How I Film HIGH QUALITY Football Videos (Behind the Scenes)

In this video, I'm going to break down some of my favorite shots from a couple of football games I filmed recently and share with you all the tips and techniques that I use to get these shots so that you can use them for yourself and become a better sports videographer. Hey, what's going on? My name is Peter Sirelis. I'm a videographer and editor from Toronto, Canada. I specialize in sports videography and I'm going to be breaking down a bunch of my shots here from a couple of recent games that I filmed for the Canadian Football League. So all footage that i use in this video is credit to them i filmed it for them i did this recently ish on the channel and the response seemed to be pretty good i think people were interested so i figured i'd do another one and again if you have any questions about any of this stuff drop it in the comments but i'm going to try to be as thorough as possible as i go through these shots all the
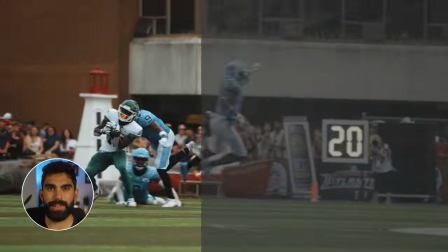(1:04)
footage that you're seeing here is colored with my football video let pack which are the color grading presets that i use to color all of my footage
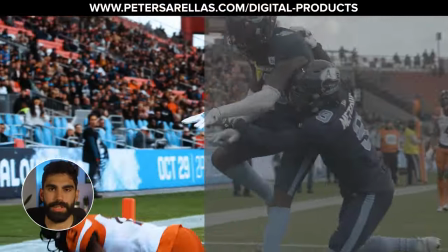(1:11)
for field sports like football or soccer so if you like the way this stuff looks and you want to get your football or soccer footage looking like my footage
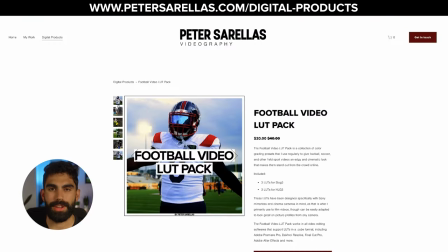(1:18)
then you can go check that out at my website www.peterstorales.com or the link in the description anyways without further ado let's get
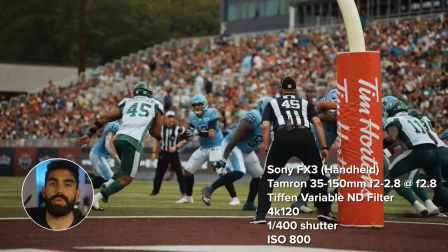(1:25)
into the first shot so this first shot was filmed on the fx3 with the tamarone
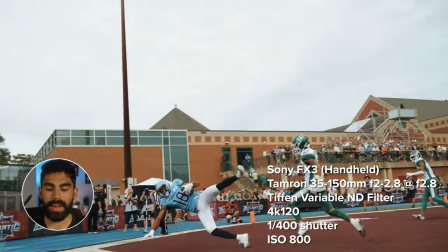(1:30)
35 to 150 millimeter f2 to 2.8 at f 2.8 with
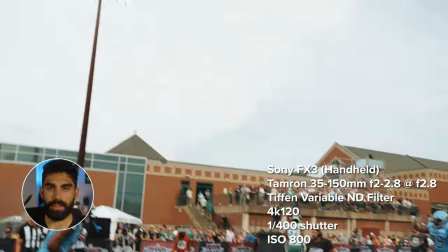(1:35)
the tiffin variable nd filter on the front my iso was 800
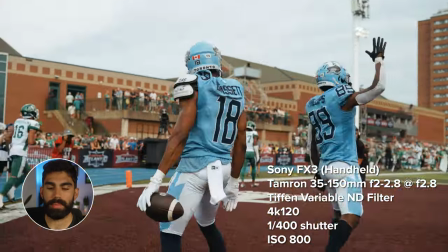(1:40)
i filmed this in 4k 120 frames per second and my shutter speed was
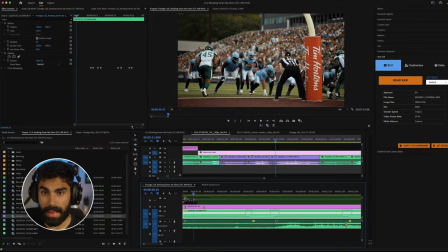(1:45)
one over 400 so this shot is actually like a two-point conversion so this is after a touchdown and the blue team here toronto is going for two so just off the top i ideally would like to be focused on the quarterback here and i'm shooting this in autofocus i shoot pretty much
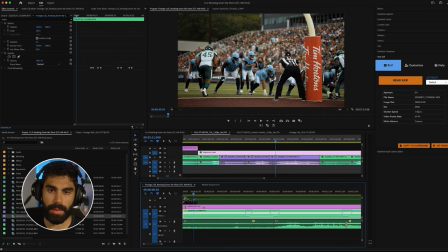(2:01)
everything in autofocus for football and my autofocus is picking up on the o-line which is fine but
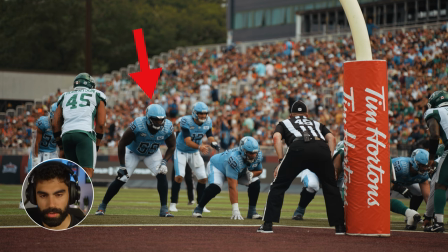(2:09)
in this situation i feel like i really should have switched to manual focus focused on the quarterback held focus and switched back so i still have autofocus tracking the ball through the air which you'll see is important later but then i would have actually had this quarterback in focus to start the shot a little bit annoying that i didn't but not the end
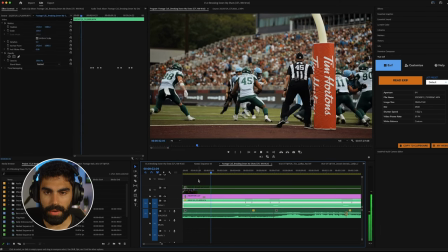(2:27)
of the world as we see the rest of the shot play out so we're going and right about does he ever get in focus
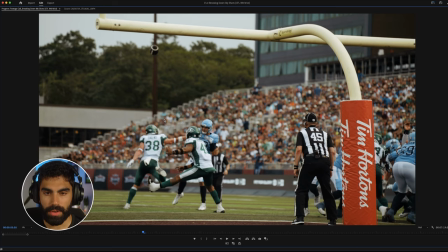(2:34)
i don't think we ever get the quarterback in focus in this shot which is unfortunate but i'm showing it to you and i
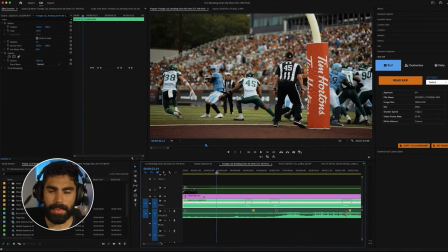(2:40)
love this shot because i positioned myself at the back of the end zone expecting this quarterback to either run towards me or throw because i just felt like a lot of plays were kind of coming this way they just scored a touchdown coming to this side of the end zone and I feel like they were going to go back that way.
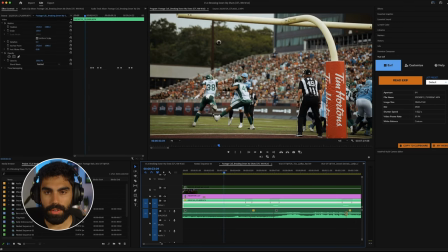(2:58)
So then here the quarterback throws the ball and I don't totally know where this is going, but I know it's going to be a bit of a difficult one because I'm like not in the corner of the end zone.
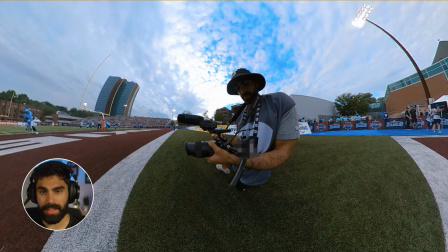(3:08)
I'm to the left side, but kind of in the middle. And this is like going into the corner of the end zone. Which means I'm going to have to pan across my body, which is kind of a difficult motion of the camera when you're already on one knee to turn your entire body all the way across.
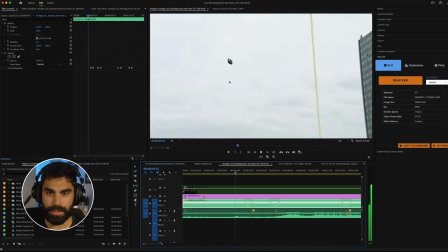(3:24)
so as this ball is coming across me I just zoom out all the way to 35mm just to make sure I keep it in the frame
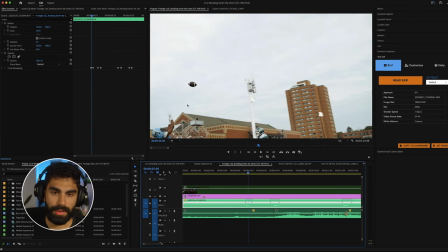(3:31)
you can see the ball gets ahead of me a little because I'm zoomed out I'm able to keep it in the frame and then I make the
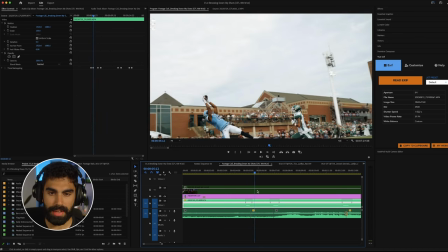(3:38)
turn and this receiver absolutely lays out to get this ball and because I'm zoomed out even though I didn't turn as fast as the ball came across my body I was wide enough that I still got the shot.
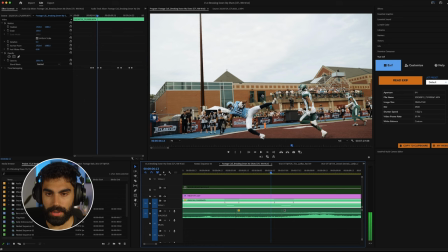(3:52)
I have the receiver here. You can see his foot down. You can see the ball. You can see his whole body.
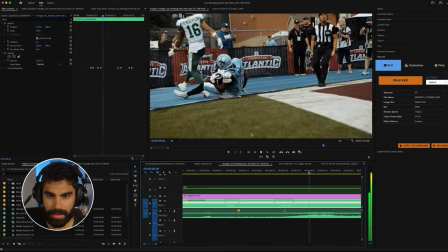(3:59)
And then as I pan down, you see him hit the ground. And we get the catch.
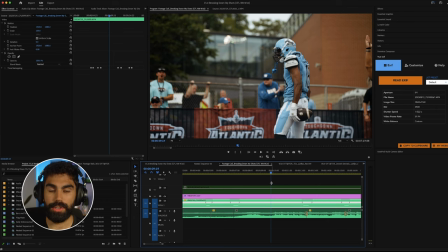(4:05)
This part is interesting because I can choose to either stay here, like in my position and film whatever he's going to do, or I can try to get over to him and get in front of him to get a better shot and i ended up choosing as you can see here to run
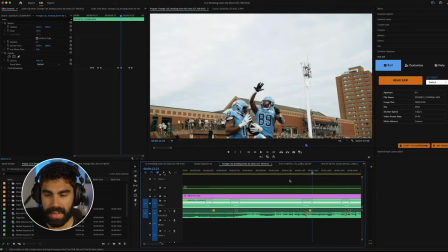(4:22)
and go after him and then these guys went up for a jump and i put it in slow motion and like i get it like it's usable but there's a bit of shaky cam happening right here before the shot and if i admittedly if i knew that these guys were going to turn around and run at each other and jump i would have just like stayed put and got the shot but the reason i decided to go was one if you look at the
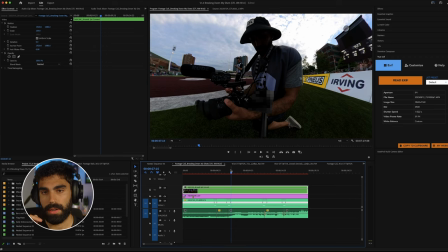(4:45)
360 camera footage here you can't see it in the actual video from the camera but the referee
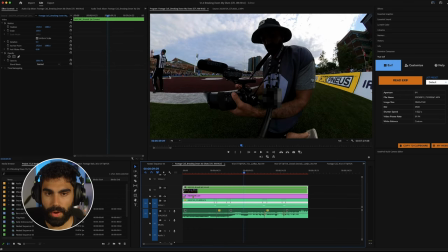(4:53)
runs from behind me basically right in front of where my angle would be the players are over here and then here's the referee who just ran from behind me over to here and here's me so i'm afraid that this referee is going to block my shot and i'm not going to get any
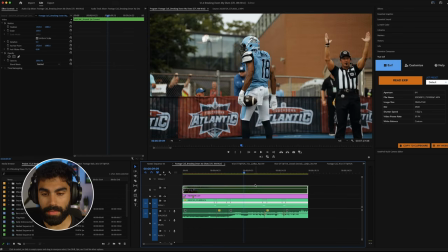(5:08)
angle of this at all so i feel like i have to move and then on top of that last year at this exact game there was a shot where a
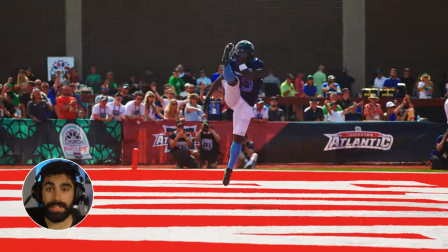(5:16)
receiver made a catch and ran to the corner like this and then their celebration same team was all the other receivers coming around
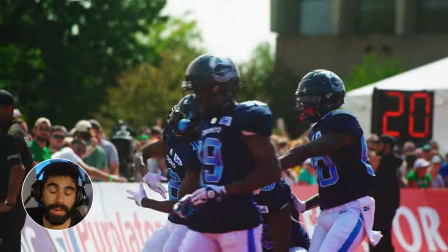(5:23)
him and posing for a camera and i thought that they were going to do the same celebration here so i wanted to get
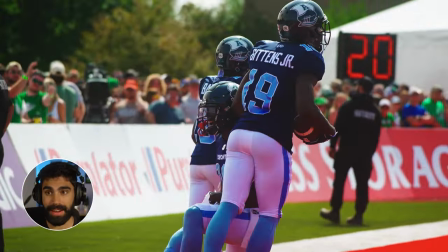(5:29)
around for it and i thought i had ample time to get there and i kind of recognized i had to get there because of the rep so I started making my move and obviously I should have just stayed
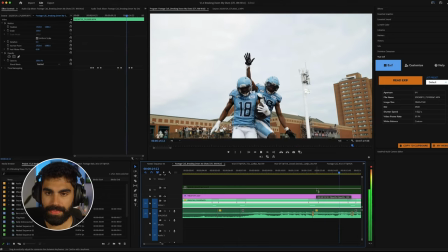(5:39)
but I'm fortunate that I still managed to get this jump and that although I would have liked to frame that a little differently I got it and it's definitely usable definitely some things in that shot that I could have improved or done differently but realistically I still captured it and it was a really good play and by guessing what was going to happen
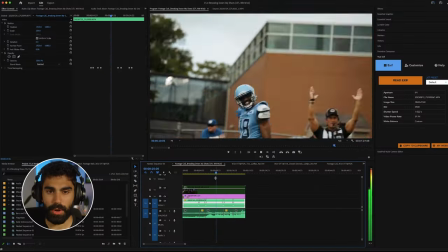(6:05)
being in the right place at the right time i managed to get a really good shot that basically nobody else got because you can kind of see from the 360 camera footage no one
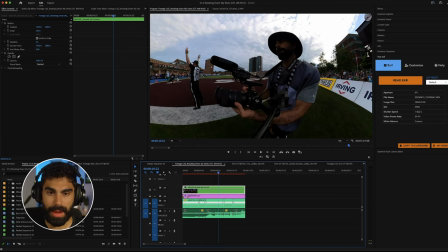(6:14)
else is really around me here like there's the broadcast camera guy who's coming running all the way from the goal line here to get this celebration but for if you're not on broadcast and you can't run on the field then this is as about as good as it gets so i'm pretty happy with this one although i can take it as a bit of a learning experience and there's a couple things that we have to do differently i still think that this is a pretty good shot
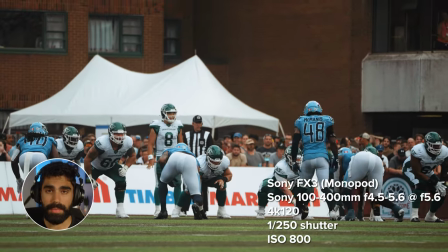(6:35)
to show off this next shot is from the same game but of the other team and is filmed
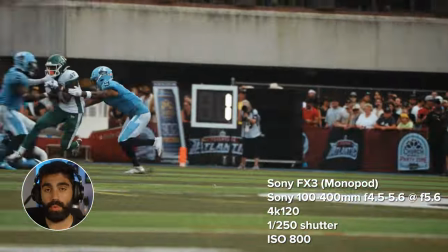(6:41)
on the sony fx3 with the sony 100 to 400 millimeter f 4.5
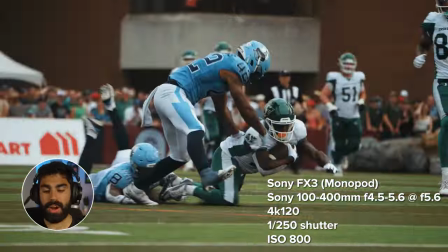(6:45)
to 5.6 lens it's shot at f 5.6 at
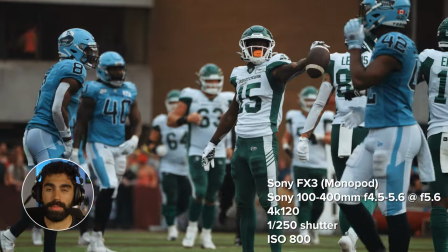(6:50)
iso 800 in 4k 120 frames per second with a shutter speed of 1 over 250. so the first thing i want to address before we even get into this clip as a shutter speed because i say often on this channel that i like filming sports videos at faster shutter speeds than usual and break the 180 degree shutter rule but here i'm actually filming at 180 degrees and that's because iso 3200 which is the other dual base iso on the fx3 was just a little bit too bright for this scenario i did not have the variable nd filter on because that was making my shot a little bit too dark with the lens being f5.6 and i wanted to shoot at a base iso to prioritize dynamic range and make sure that my shutter was first and foremost before getting a specific effect exposing my footage properly this was the best way to expose the footage so this is how i did it but in an ideal world i would have liked to shoot this with a bit of a faster shutter though honestly unless you have like a super
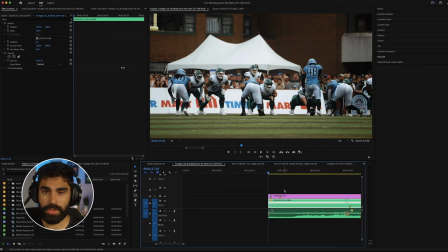(7:50)
super trained eye i don't think you can pick it out and even then it's not a big deal so this is shot in a monopod which is important as
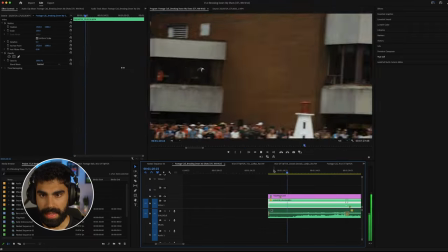(7:58)
we see that here i actually do have the quarterback in focus and because of the monopod i'm able to get a really smooth motion